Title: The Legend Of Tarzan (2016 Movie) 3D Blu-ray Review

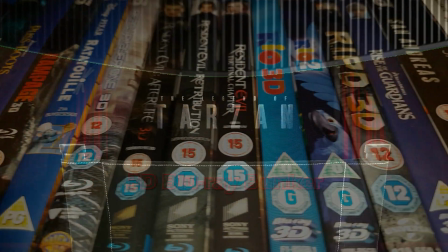Hello and welcome to the 3D Blu-ray bunker. This isn't going to be a review of the film as such, but more a close-up look at its 3D, talking about how well I think it works.
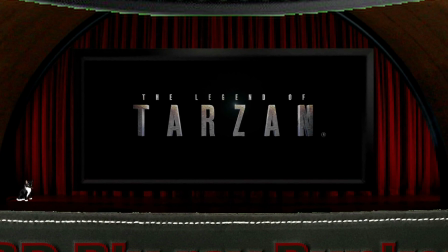And this time I'm looking at the 2016 film The Legend of Tarzan.
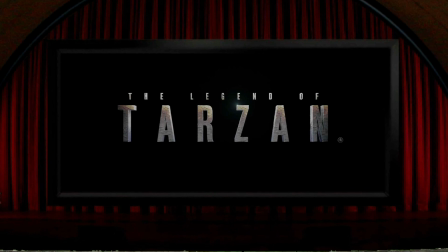This one has an aspect ratio of 2.39 to 1, and it was post-converted into 3D.
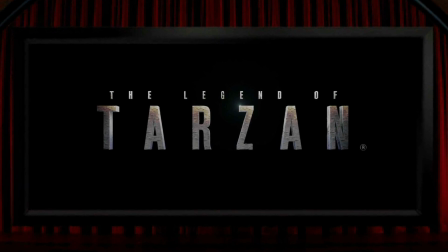Obviously the majority of the film is set in Africa, and some of the distant landscape shots stretch a nice way into the screen.
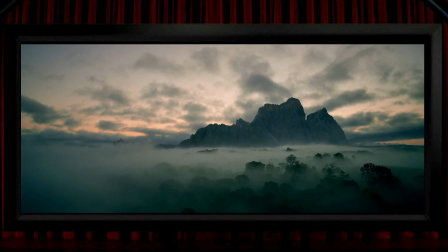This early view made me smile a bit, as it provided a nice reminder of Johnny Weissmuller's Tarzan and his escarpment home in the MGM classics of the 1930s. I think this view works quite well in the way that the mist forms a flat plane over the treetops,
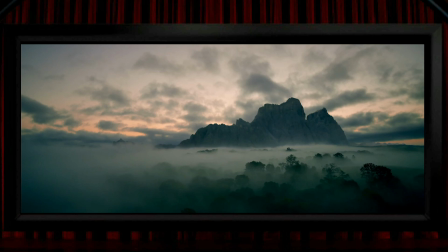and those clouds look like they're forming lines that converge at the horizon, all of which help the 3D effect. Something else this view does is see the camera move steadily forwards across it, and that's something that this film does well. Lots of slow and solid camera movements, both into the frame and out of the frame, is the type of camera work that I think is very well suited to 3D. At the beginning of the film, there's a nice bit of subtle 3D when they're peering into the mist to see what's lurking beyond it, and when we get their viewpoint,
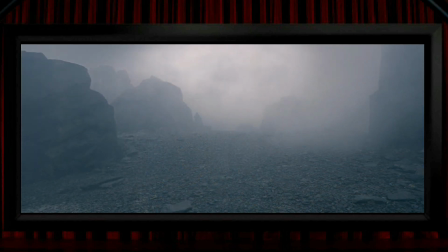I think the stereoscopic depth in the mist-shrouded scene elevates that sense of unease and suggestion of there being something dangerous out there, more than the same view would offer in 2D. And one of those guys looking into the mist there was the great Ben Chaplin,
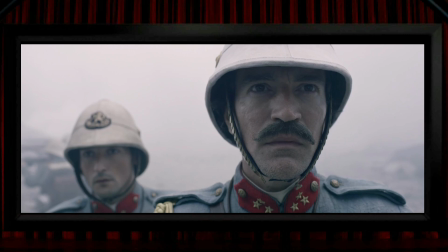whose face here is very nicely realised in good solid 3D, which is something this film does quite well. Some of the areas where it maybe slips up a bit are some of the things that typically present difficulties for conversions.
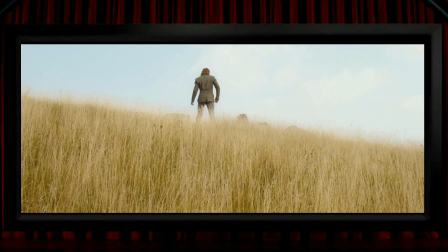So the grass here, whilst there is some depth in the field itself, the actual grass doesn't feel like it has any sense of separation between the individual blades, or the usual problem with dense foliage,
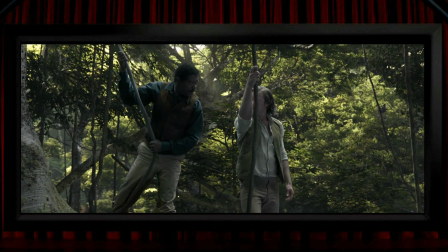like some of the trees on the right here look quite off in the way they smear as the camera moves.
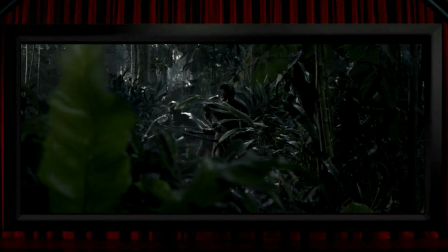So it might sound alarm bells that the jungle setting could cause all sorts of problems for the 3D, but on the whole, this is a jungle full of plants with large leaves,
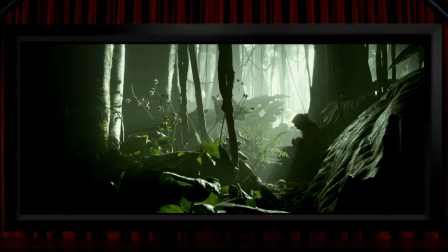which seem to be put into their own 3D space much more effectively than is usually the case with smaller vegetation.
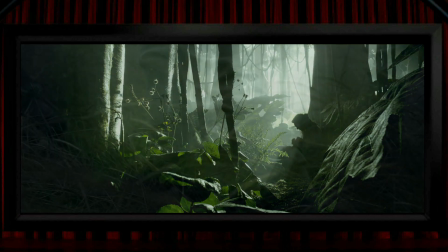There are some close-up blades of grass where the 3D is much more successful,
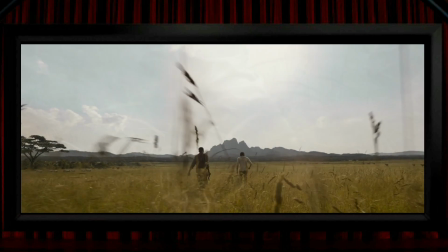and it looks almost like a playful bit of 3D here, the way the camera is set low to cut through it.
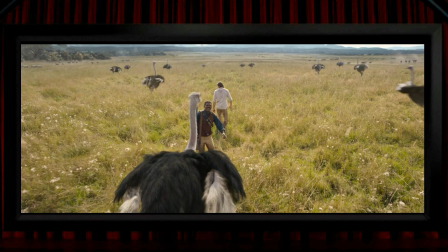And talking of playful 3D, there's an intentionally quite humorous shot where, having established his discomfort amongst a herd of ostriches,
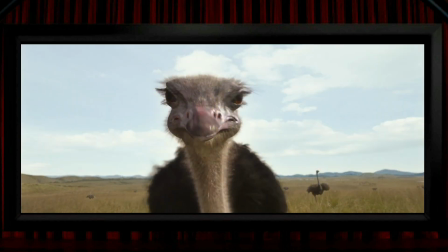Samuel L. Jackson gets a faceful of one of the giant birds as it pops its head up close and personal out of the screen a bit, albeit very briefly, but it's an example, I think, where the 3D is used to be funny. And if you prefer your 3D to spend some time on the near side of the screen,
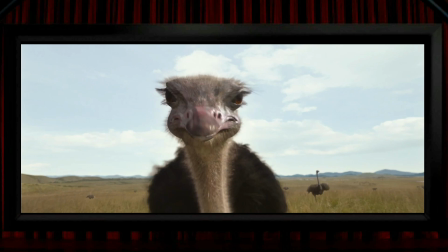you might be quite disappointed, as there aren't really all that many pop-out shots in this film. It's odd that a film featuring quite a few spears never does the obvious 3D thing with them. Instead, we get this slightly contrary version of a 3D spear shot with a view of them from behind,
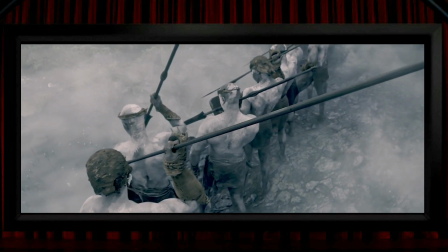where it's the back of the spear rather than the pointy end that's poking out of the screen.
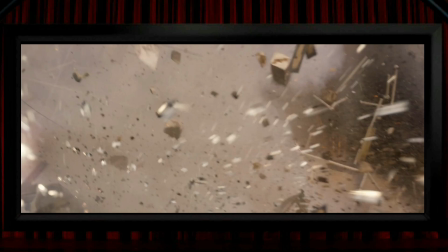Some debris blasts, a bit in slow motion, make for a brief fix, but they're hardly great examples of 3D pop-out. There's something that pops out during the film's climactic showdown, which would be a bit of a spoiler to show here, but it's a nice tiny symbolic thing that flies in slow motion into negative parallax.
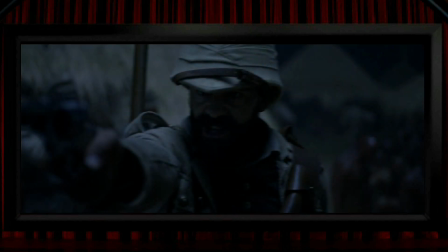There are quite a few guns, and they pop one or two of those out of the screen. Sometimes it's done very poorly from a 3D point of view, with it being heavily out of focus and breaking the frame,
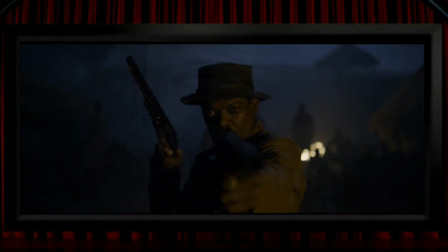and other times it's done extremely briefly, but there's a nice addition of a big old 3D muzzle flash too,
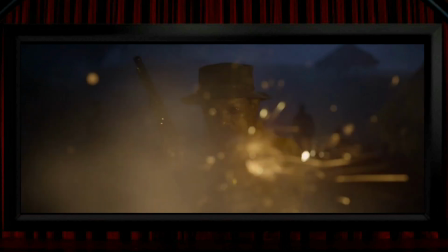even if it's only there for a few frames. Best of the guns is something a bit different from the usual pistol or rifle, and that's this strangely shiny Maxim Machine Gun,
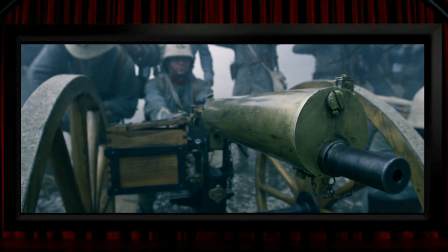which is kept in the shot for long enough time to enjoy it poking out of the screen, and they must have liked this effect, so it's revisited later on,
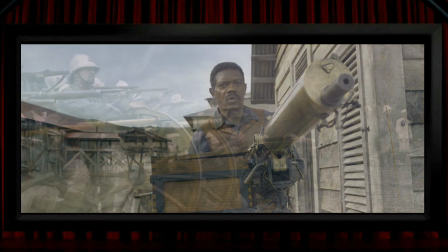and it shouldn't disappoint pop-out fans either time. There are some rows of cannons where the wheels and barrels form multiple layers in three-dimensional space.
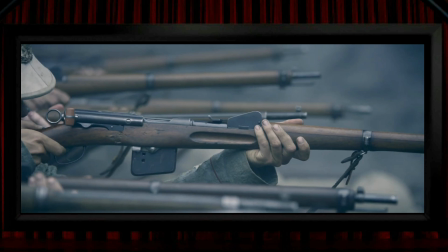Same thing with some of the riflemen too, so it's a nice bit of non-pop-out 3D gun work.